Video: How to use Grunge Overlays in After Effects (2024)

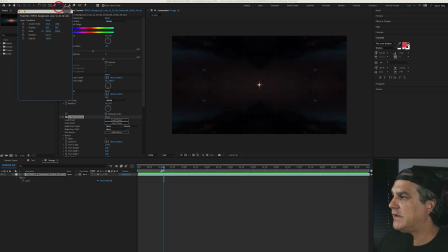4:10 So we're going to jump back here to around 103. And let's add some type here, and we're going to make this like it's a, let's say it's a visual for a concert, right? For an artist that's performing on stage. We see it all the time.
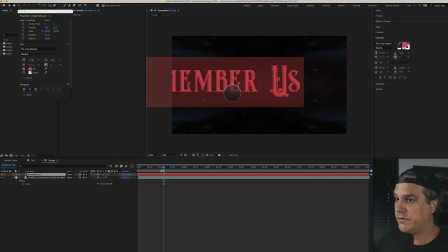4:25 So I'm going to put like a lyric up here, and I'm not going to use that typeface.
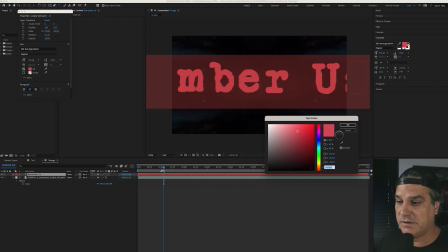4:30 Let's try this one. It's kind of interesting. And I actually picked this color ahead of time. It's kind of like pinkish color, which I like a lot.
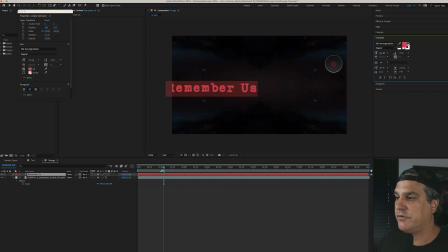4:36 So let's go ahead and drop this down in size. Move it over in here, and we're going to open up the text here, and we're going to click here on source text, and we're going to move down about 4 frames.
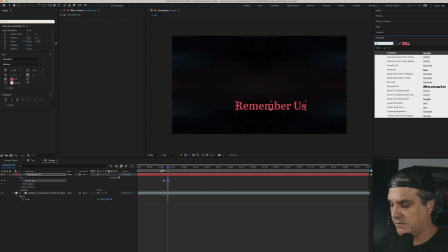4:49 And I found that I also liked this typeface a lot. That's really cool. And we'll move down further and we're gonna use this Suicide Squad font.
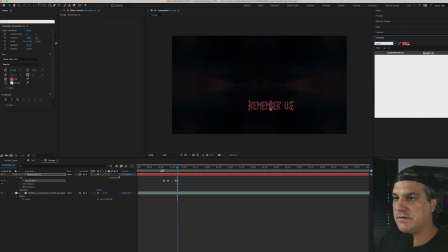5:03 And then we'll go two frames forward and we'll go back to the stamp writer font typeface.
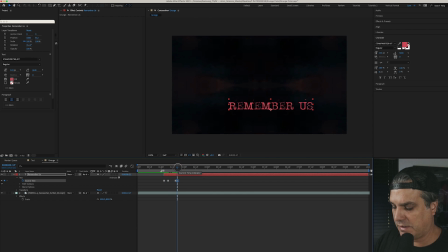5:12 And we're gonna hit option bracket and option in bracket so that the type just kind of sits here, you know, just like this. So you can see, all right, it's pretty basic at this point. We'll go ahead and hit in here so we can just preview this section in here.
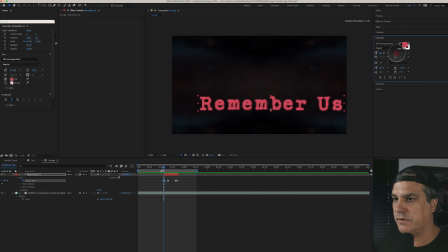5:27 And let's make this a lot bigger. Maybe something like that. And then we're gonna hit P for position and we're gonna alter option click and do a wiggle expression to make this wiggle around. So wiggle parentheses, let's do 6, 300.
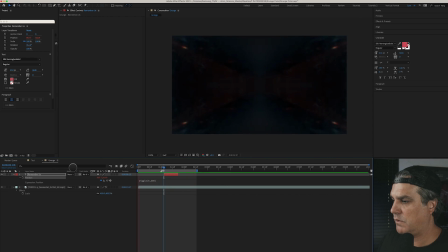5:45 Let's just see what this looks like. And let's make it a little bit more steppy, right?
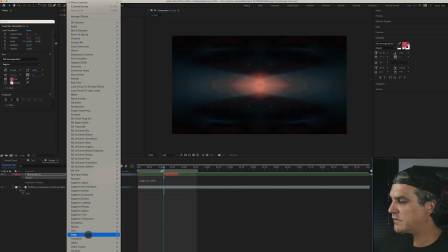5:50 It's like way too smooth. So let's go to effect and we'll go down to time and we'll go to posterize time.
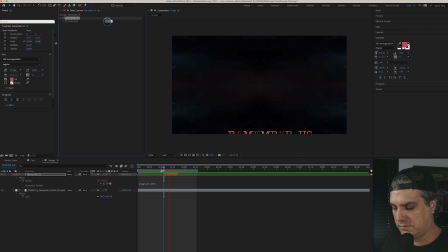5:56 And let's turn this down. Yeah, now it's a lot steppier. It's looking pretty cool. Now it's way too crystal clear.
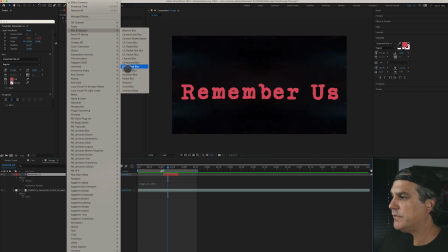6:05 So we're gonna go up here and add some blur to the type. And we'll just add like a 3 pixel blur, like so. And let's add some displacement mapping as well. Effect, distort, and displacement map.
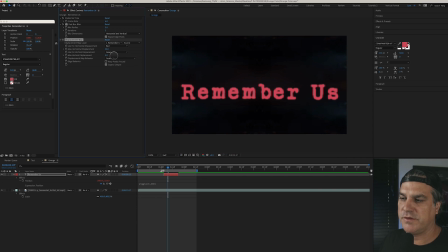6:23 And we'll come back to this one because we're gonna have some of the grunge textures affect this and make it look a little bit more interesting. So we'll definitely come back to the displacement map. But for now, this is how it looks. And let's duplicate this and take it further down the timeline.
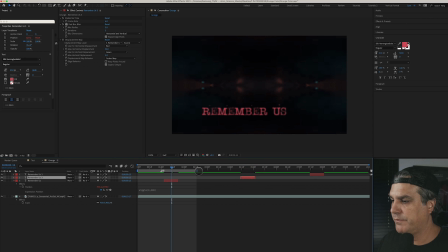6:42 And then we'll duplicate it again and bring it here in the middle. And let's just change this to,
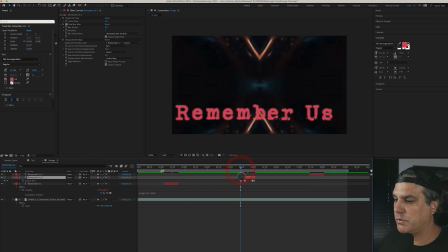6:49 because we did set keyframes, we need to update each keyframe here. So remember us, let's say who we were. And we'll go here, who we were.
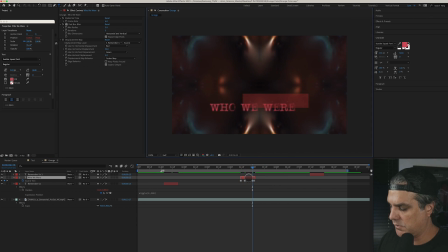7:08 And oh, this is a little bit tedious here, but who we were. And then I think we're good now. Yeah. And I also want to increase the size.
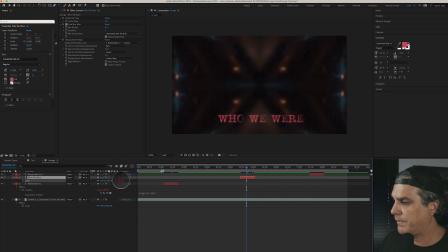7:25 So let's go ahead and hit S for scale. I just want this type to be a lot bigger. So if same here, we'll go scale and we'll scale this up. And we'll go down here to the end and we'll also scale this one up. And let's also kind of offset the position, maybe bring it up here.
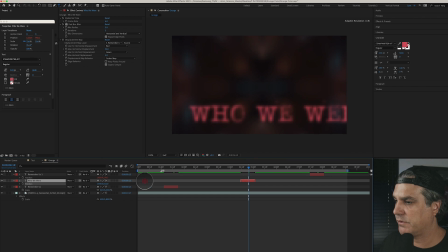7:45 And for this one, you know, we'll just hit P for position and we'll maybe drag it over here, up in here. So then if I preview this,
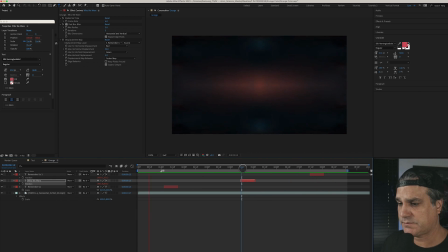8:00 it's not super important that I can read everything. Because it, remember again, like this is a tour visual, so it's up on screen. It's probably a super popular song that people already know the lyrics for. And this is like maybe the song title or something like that. So that works for me.